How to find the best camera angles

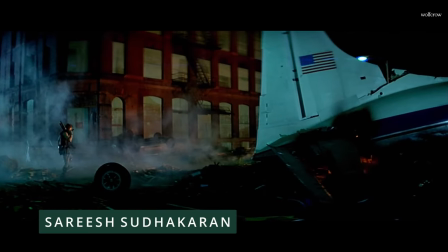0:00 Hi, I'm Sari Sudhakaran. In this video, I'll show you the 10-step formula to finding the best camera angles.
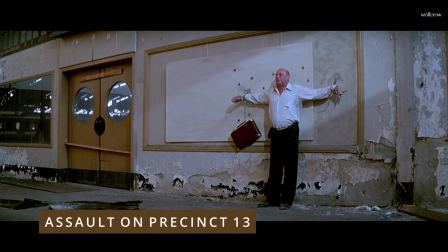0:06 Your secret weapon. Something you can actually use in your film. Start by believing the camera can be used like a paintbrush.
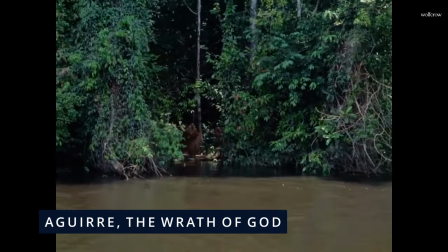0:14 You can make it say the things you want to say, and you can hide things you want to hide. Camera angles are just one way to do this, a very powerful way.
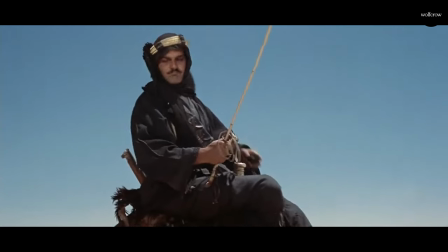0:23 By changing the camera angle or actor position, you can greatly influence the emotional response in the audience.
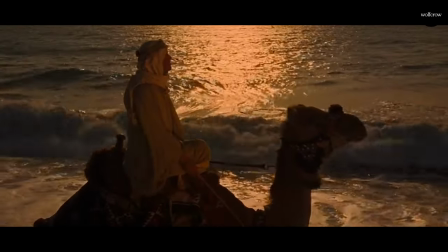0:30 Seriously, if you don't believe that, you'll always be afraid of the camera. I'm going to be referencing a couple of short films I made.
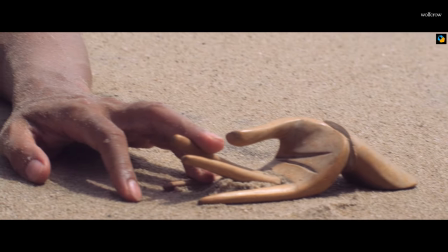0:36 I'll put the links to the films in the description so you can check it out if you want. It doesn't matter what gear you have.
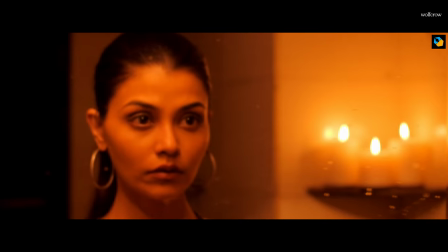0:42 One short film was made with cheap gear, the other with proper film crew and gear.
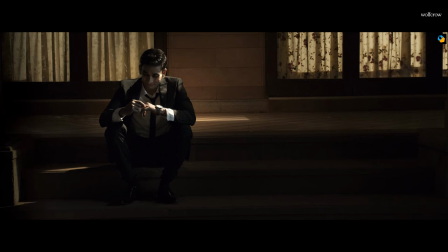0:47 The ideas are the same. If I can do it, you can too. Ready?
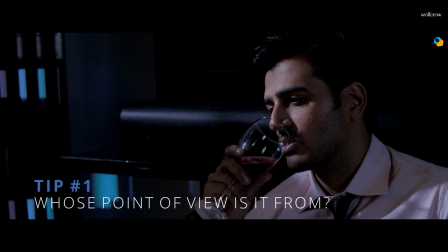0:52 Tip number one. The single most important question you can ask and you should ask is, whose point of view is the story from?
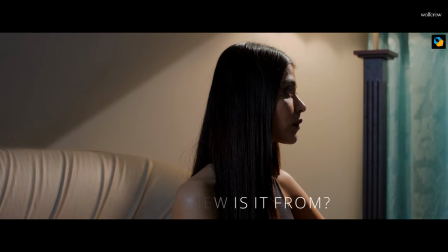1:00 Who are we identifying with during the scene? That person gets the most shot.
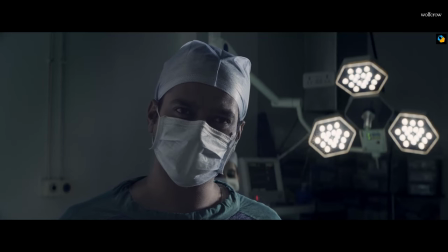1:05 Why? When two people are talking in a dialogue scene, you think they're equal, but not necessarily.
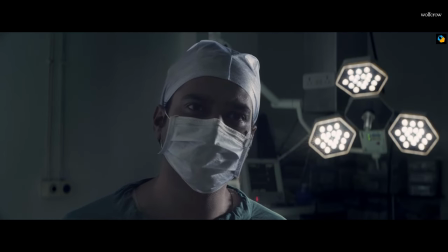1:11 The situation or scene might dictate one character is more important than the other.
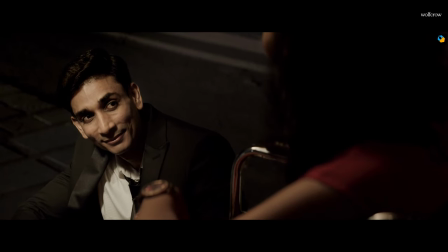1:16 When that happens, you might want to show the reaction shot of the more important character more often. When you do this, the audience identifies with their feelings more. If you want to keep it equal, both characters can have the same number of shots.
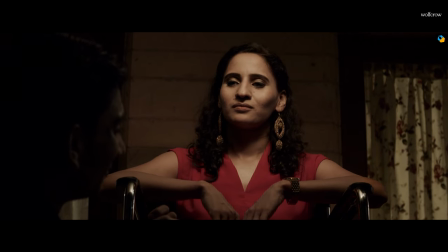1:30 When you have a back and forth banter between two actors and they're on equal footing in the scene, there's no reason to give one actor more shots than the other.
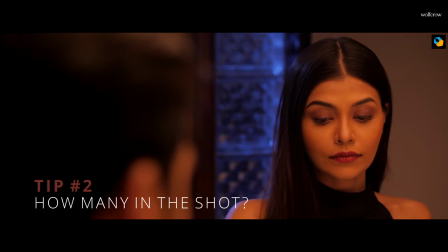1:39 Tip number two, ask how many people should be in the shot.
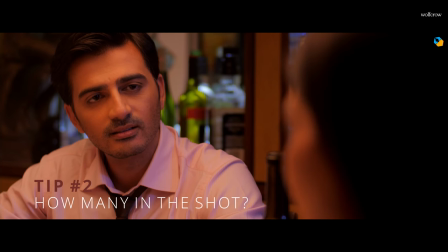1:43 In a dialogue scene, do you want to show just the person speaking or the person he or she is talking to?
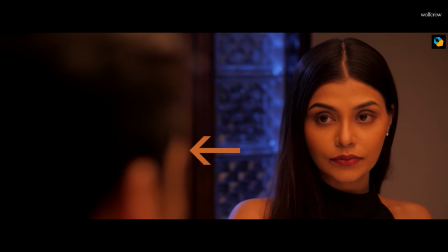1:48 The presence of the second person in the shot makes a huge difference. By By showing them, the audience is consciously or subconsciously looking for their reaction to what is being said.
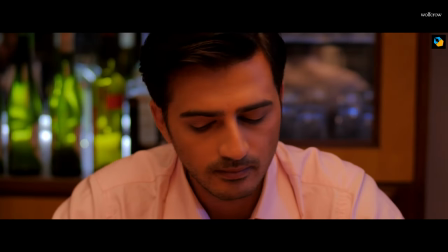1:58 You want to feel what they feel about what is being said. This is most powerfully used in the over-the-shoulder shot.
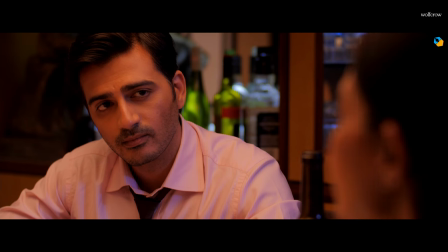2:05 Even the presence of the shoulder makes a difference.
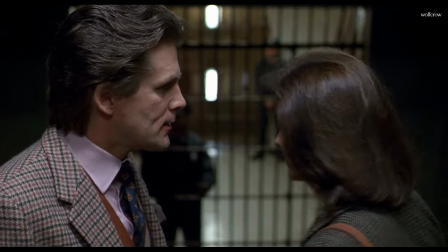2:08 This is why the over-the-shoulder shot is used as a confrontational device, instead of two solo shots, for example.
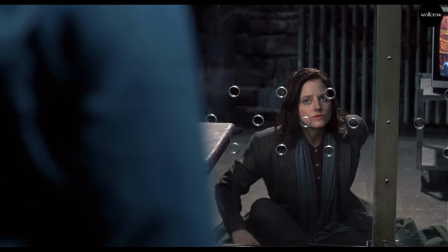2:14 The dialogue becomes confrontational when a bit of the other person is in the frame, even if that shoulder is not moving. its mere presence is enough.
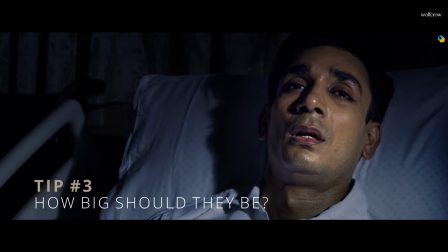2:23 Tip number three, what is the right shot size? How big should a person be in the frame? I don't think there's a better answer than Alfred Hitchcock's advice here.
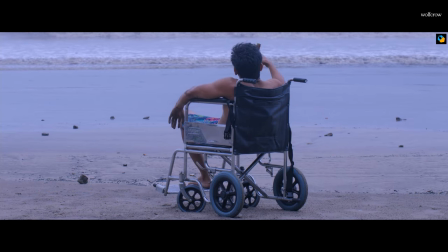2:31 The most important thing should be the biggest. That's why close-ups are so powerful.
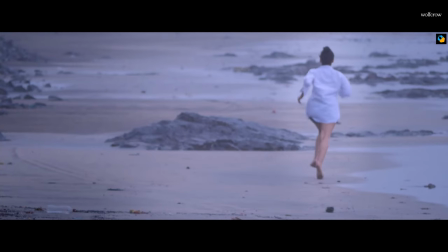2:36 If you only want to see the emotional response of the actor on screen, then there's no better shot than a close-up.
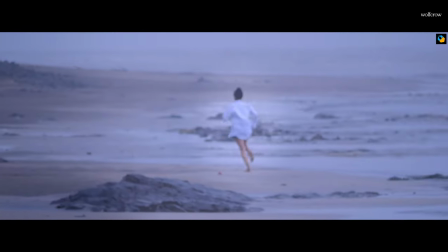2:42 However, if you want the body language of the actor to be visible, then obviously you need a medium or a long shot.
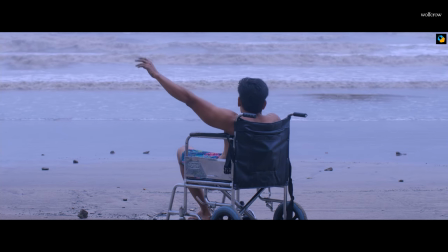2:48 Traditional filmmakers avoided close-ups a lot and only used them as punctuation for the really important moments.
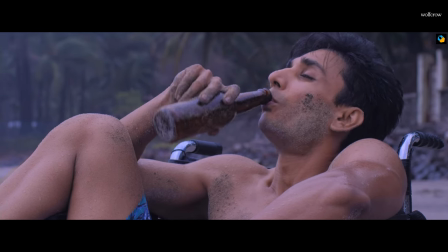2:55 In today's age though, as screens are smaller, there are a lot more close-ups because you can't see the emotions correctly in long shots on a mobile phone.
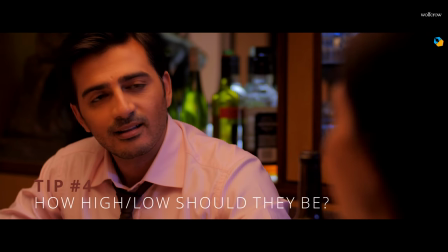3:03 Tip number 4. The vertical angle of the camera makes a person look more important or less important.
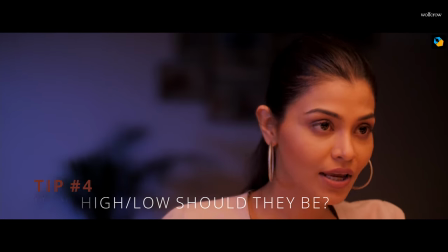3:09 This has been shown countless times in movies. A low angle is used to make somebody look more menacing or larger.
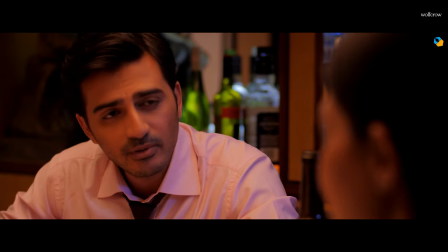3:17 A higher angle makes them look weaker or smaller. Sometimes it's overused to the point of parody, and the effect becomes tacky and distracting.
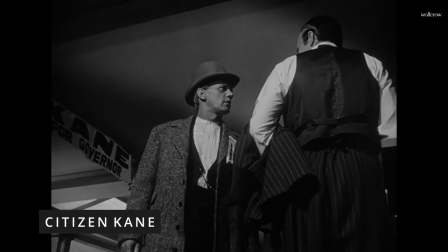3:26 What if you want to break this rule? You can. Study Orson Welles and this famous scene from Citizen Kane,
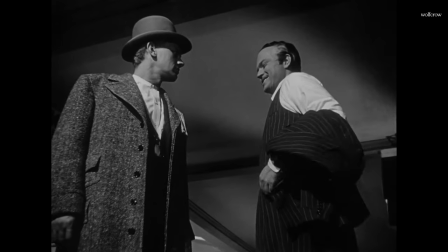3:32 where he used extreme low angles to make the larger-than-life characters look weaker and sympathetic.
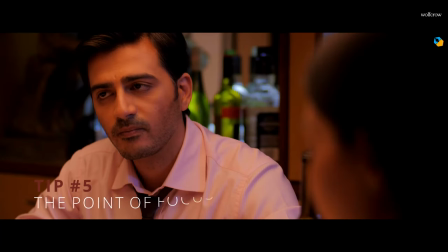3:38 The intent is everything. Tip number five. 5. Follow the eye, or the point of focus.
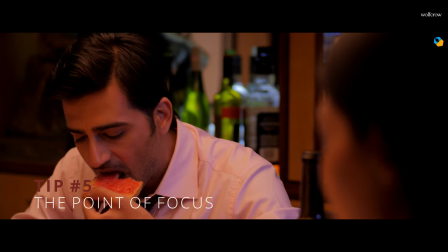3:44 This is one powerful technique to get the audience to keep watching your film. Let's say in one shot the focus point is here.
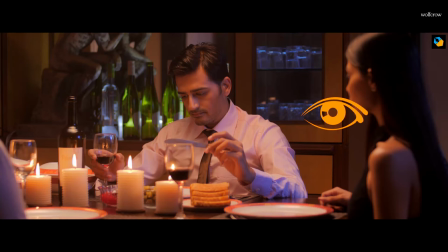3:51 Then in the next shot, you maintain the same focus point. The audience will not have to move their eyes from one shot to the next.
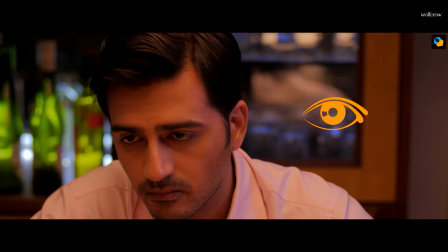3:59 There is a continuous flow to the action. However, you can also break the rule and force the audience to jump around on screen, creating tension and confusion.
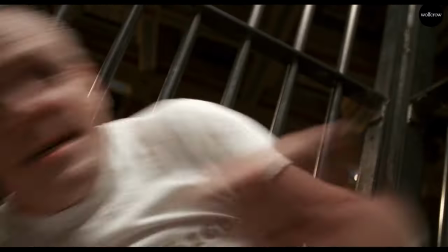4:08 Imagine a barrage of shots in an action scene. Are they forcing your eye to stay consistent so it becomes easier to follow the action?
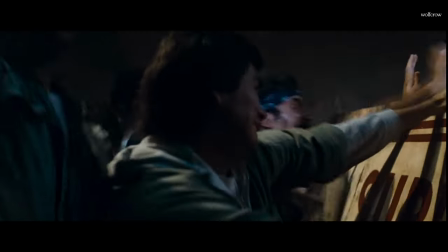4:16 Or are the shots all over the place, and it takes longer for your eye to travel from one point to the next?
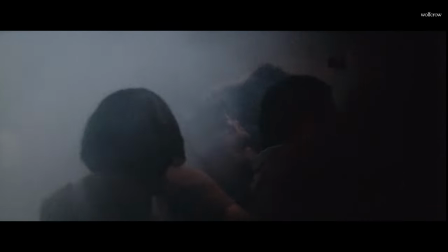4:22 If the shot lengths are the same, the second will perceptively appear faster and more incoherent, and the first will appear smooth.
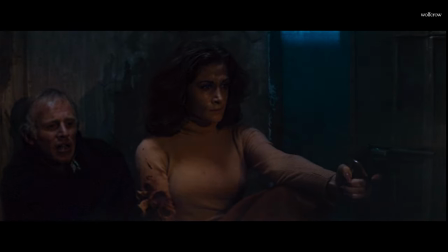4:30 Both methods can be used as long as you know what effect you're going for. Tip number six.
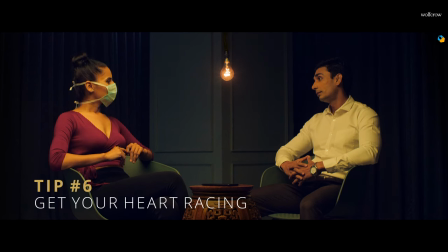4:35 This will probably be the most important tip and it comes from director Amir Kustaritsa.
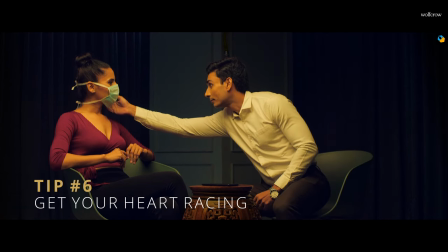4:40 Every time you look through the viewfinder of the camera at the shot, your heart should race faster.
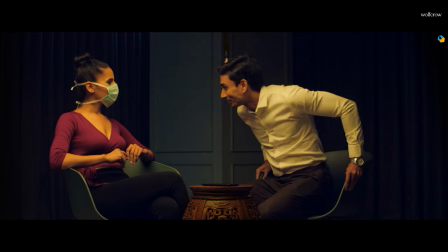4:46 You should get excited and you should feel something. If you don't, then there's something missing and you should take a small break to figure out what it is.
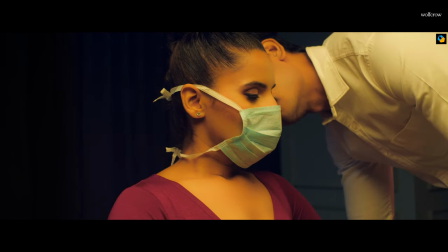4:54 If you can't figure it out or you're having trouble, you're afraid of boring your audience, then you'll love this seventh tip to help you get over the block.
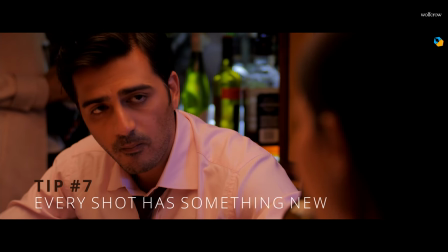5:02 Tip number 7. Every shot should provide new information or advance the story. As long as you do this ruthlessly, the audience will stay glued to your film.
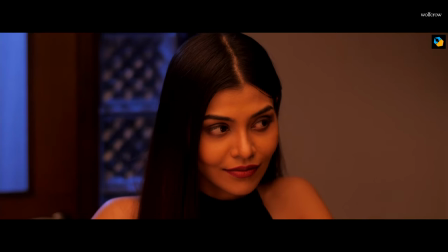5:11 When you compare boring movies with good movies, you'll find this is the most important distinction.
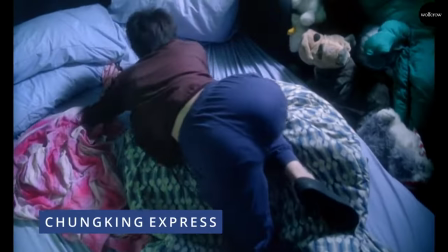5:17 I'd even go so far as to say it doesn't really matter what you show as long as it is new information.
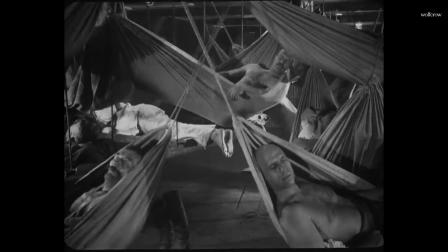5:22 And there's a thread from one shot to the next. If there is, the audience will follow it.
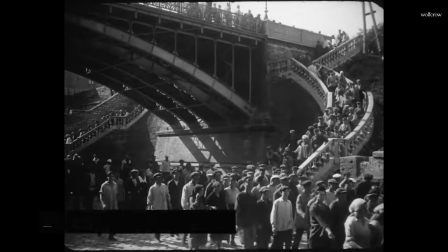5:27 Sometimes the thread isn't there, or the audience is expected to provide the threat themselves through intellectual discourse in their mind,
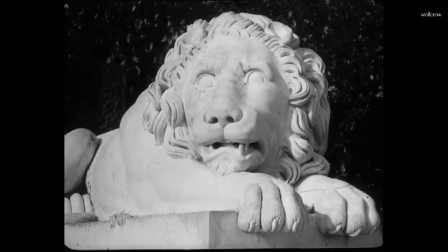5:35 as in the case of the Soviet cinema of Eisenstein. Tip number 8.
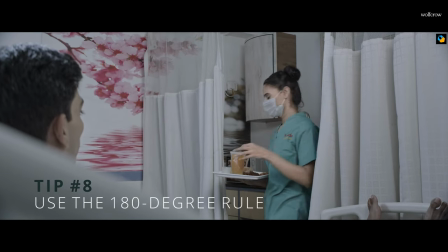5:39 Follow the 180-degree rule. I've made two videos on the 180-degree rule.
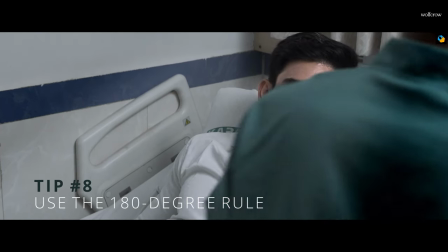5:45 The first is how to use it, and the second is how to break it, so I won't go into the details here.
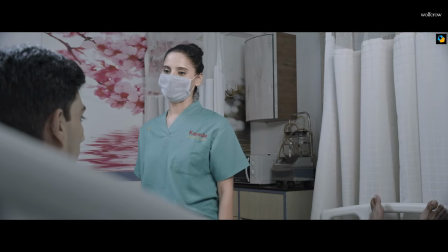5:50 However, using the 180-degree rule or breaking it is a powerful way to tell a story, and we're literally talking camera angles here.
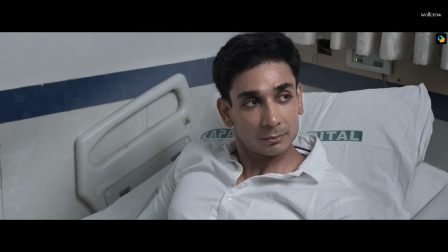5:58 You can either maintain the rule for a smoother flow or purposely break it to create tension and excitement.
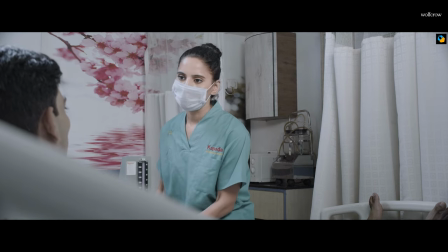6:05 But don't be too stressed about following it religiously. If the performances are good, the audience won't care even if you make a mistake.
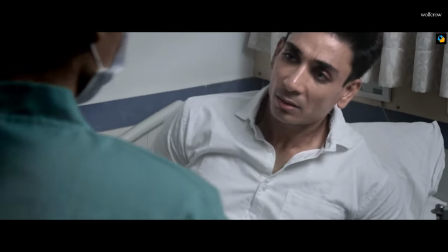6:12 Here in this scene, I've purposely broken the 180 degree rule. How many noticed?
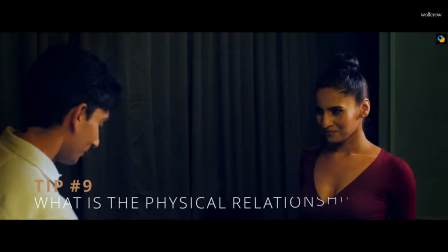6:17 None as far as I can tell. Tip number 9. What is the physical relationship between the characters?
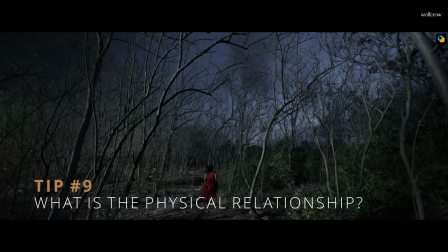6:23 Wide-angle lenses make things look bigger and more menacing.
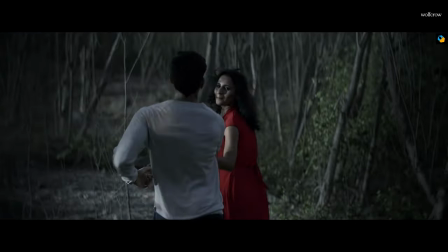6:27 Telephoto lenses compress space and make everything look closer with equal magnitude.
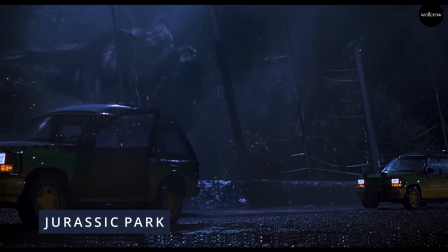6:32 The former is used a lot in, say, Jurassic Park, for example, to make the dinosaurs more menacing and larger,
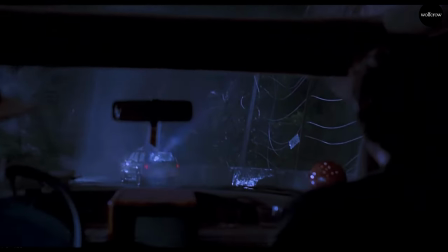6:39 while the actors look smaller, even if they're just a few feet away. If you want the characters to be closer, get them closer.
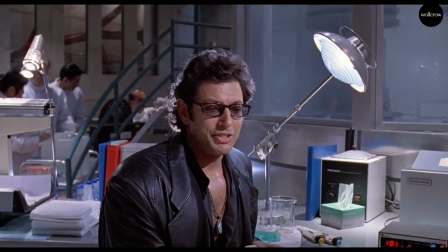6:46 If they're emotionally far apart, get them further away using lenses and positioning.
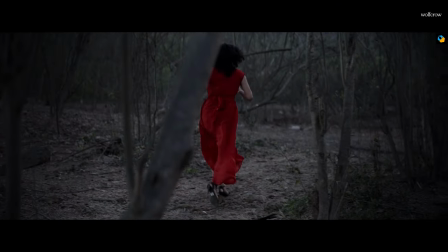6:51 You'll find tons of camera angle analysis videos on WolfCrow.com if you want examples of how this is done.
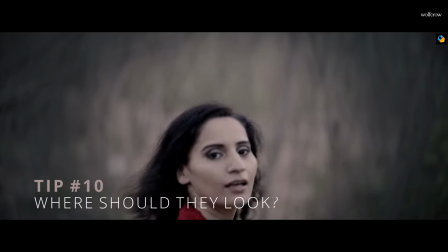6:58 And finally, tip number 10. Where should the actor look? The person who looks closer to the camera is more powerful.
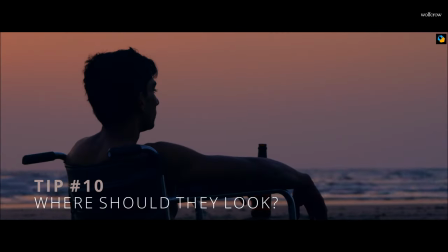7:05 That's because we feel they are looking more towards us. The character that looks away seems distant and out of reach.
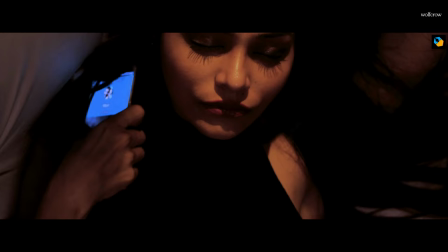7:11 If you want your actor to hit the sweet spot, make them look as close to the lens as possible, but just often.
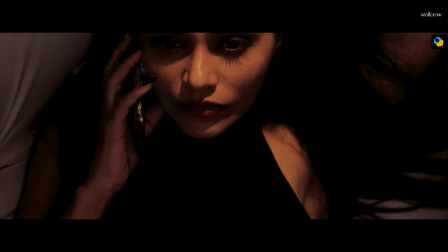7:18 However, this technique should be used with care.
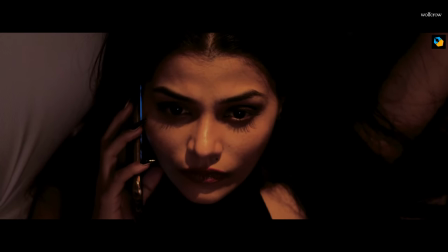7:20 If everyone looks just off-camera, then no one will have an advantage over the other, and the effect will not be as powerful.
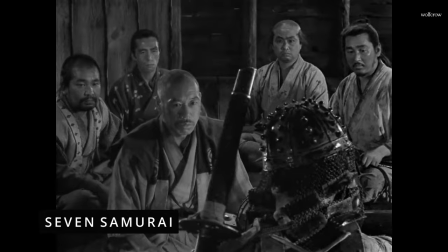7:27 This is the problem with following rules for no reason, and no understanding.
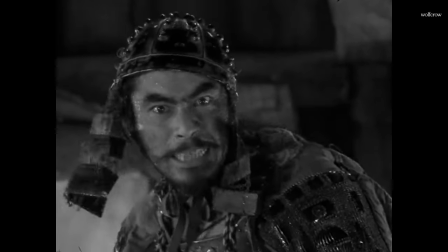7:32 When you have everyone looking normally, and then suddenly this one guy gives one great speech looking just off-camera, the impact is stunning.
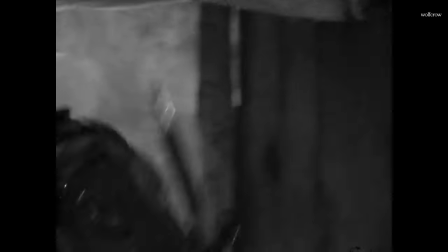7:41 That's how you get it done. I hope you found this video useful. I'll see you in the next one. Bye now.